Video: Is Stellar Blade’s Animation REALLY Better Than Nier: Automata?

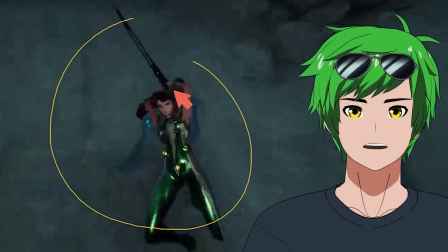This is a good example of how i wish the other one was this one is like an over the head emphasis here so this one kind of
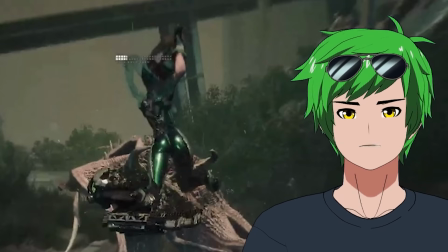lacks that overhead emphasis this doesn't feel like it's ready to do like a downward strike it's really unclear and i think the camera work has a
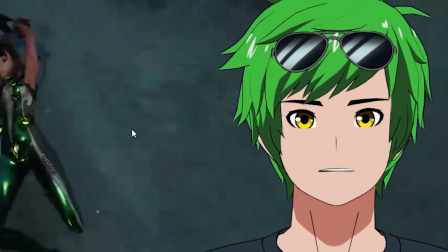lot to do with that but this one here has that obvious downward strike so the anticipation works really well this pose could be a little bit better i
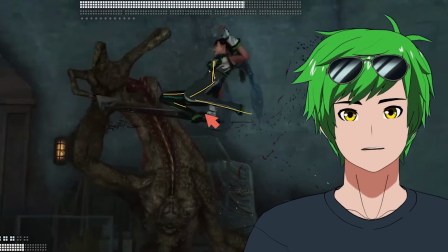kind of wish that they just had her a little bit more upright it's a small small thing but because she's spinning on an axis vertically it'd be really cool if they did this and it would actually work in their favor because like everything else feels really good i like the angle
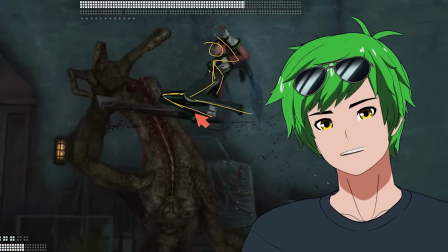these feet and everything like that that feels cool because it's like discus shaped and kind of like comes out a little bit right which is pretty cool
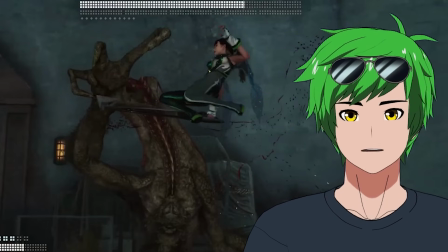but like because she's slightly bent it becomes a little bit less clear where her momentum is and doesn't feel as clean so you can
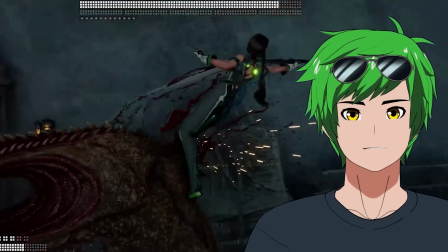kind of see the arc here is also a little bit messy and dirty whereas the sword it goes in front of her and now it's behind her yeah so
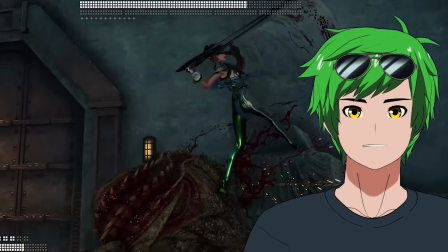like if that was made a little bit cleaner just was one spin and she kept the sword in the same rotation and then she
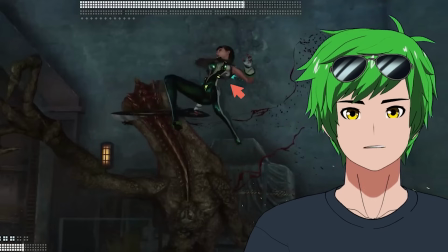had a bit of a straighter torso here right so you transition to that to have like the axis rotation to line up with it that would be fantastic overall i'd say that's pretty good what do i think about the animations overall i do think like generally speaking it's got its target audience i think the target audience won't really care how perfect the animations are i think for what they're doing it's fantastic i think they have some really cool ideas i mean
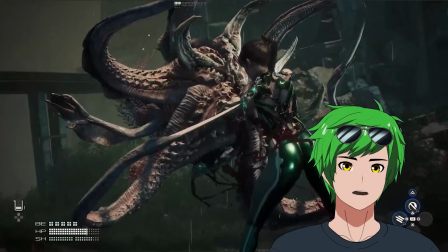let's take a look at this one again because this one's gorgeous
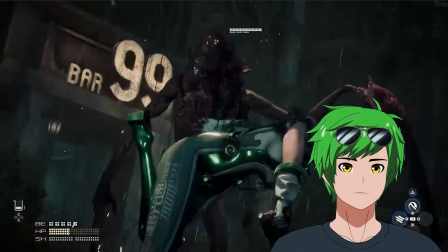i want more of that maybe they have more in the official release i don't know that would be really really cool more kicking more body mechanic stuff and less like reverse grip stabbing because i think that's not quite their strong suit. I actually kind of want to look at Nier animations and kind of compare it because Yoko Taro himself said that this is supposed to be better than Nier Automata. I just want to look at the animations and judge that.
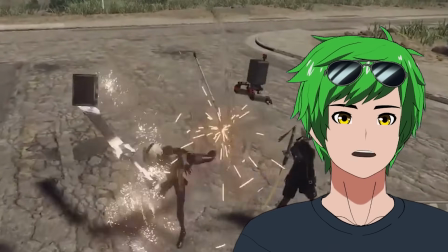So she's able to kick the spear, swing around the spear, and then kick the sword out during the swing, and then they just sort of come back. Nier Automata is actually the one who popularized the materializing sword so that you could have all this creativity and freedom to do whatever combos you wanted where the swords would just come back afterwards and it's such a beautiful use of that trope of like these floating swords and materializing swords and just like being able to use her entire body to do like all the composition needs what
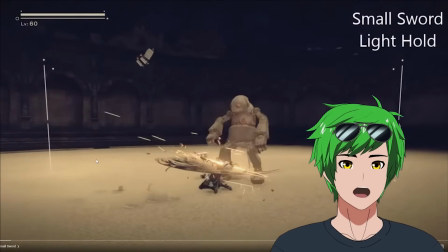so what's great about this is like they're able to use this idea of floating weapons so well so we know the weapon floats because
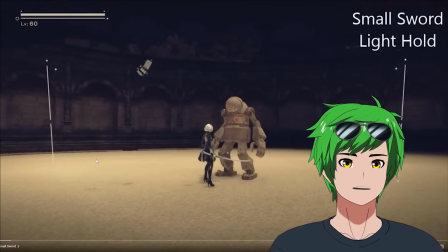that's how it sheath now she's using it by holding it but like take a look at what happens next right so
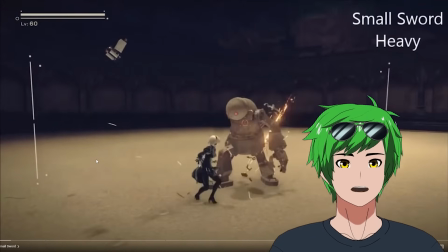she actually holds it here throws it out there, it comes back like a boomerang.
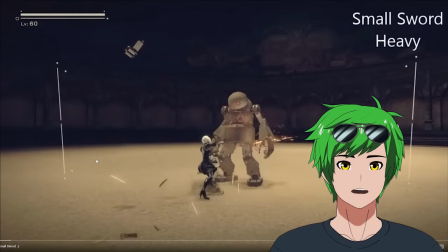Then she holds it, catches it, swings, but then she throws it out again. This freedom to be able to levitate this sword and move it around is already established in the sheathing animation and then really expanded upon and taken advantage of in the combat animation. It's such a beautiful combination of like visual clarity and creativity.
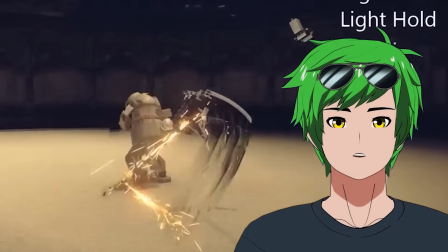I mean, look at that. It's such an amazing way to show how heavy the sword is and keeping her graceful at the same time. Okay, so I haven't really seen a whole lot of the combat animation, to be fair. Like, if we take a look at the combat animation here for Stellar Blade.
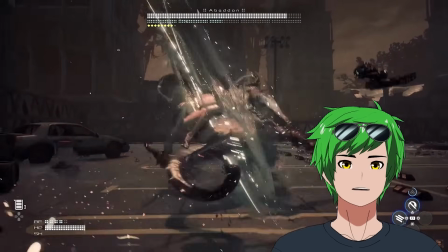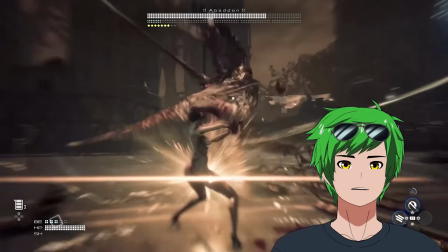I'm not seeing a whole lot of creativity in the combos and the attack animations. They're good, but, like, the creativity is not quite there. Nier Automata's creativity in the animations is actually, dare I say it, stellar. So, honestly, man, I cannot say that Stellar Blade is better than Nier Automata. I don't agree with Yoko. I'm sorry, Dear Talmud is a masterpiece. To be fair, Yoko is probably saying that from a story perspective. That's very possible, but also Yoko is a female appreciator. There's a lot to appreciate in Starlet Blade, I'm sure, for his personal preference. I like Nier better, what can I say? Anyway, if you liked watching me talk about this animation stuff, you might like this video where I talk about Honkai's Starbrill animation. And if you subscribe, you'll see all the next ones I make.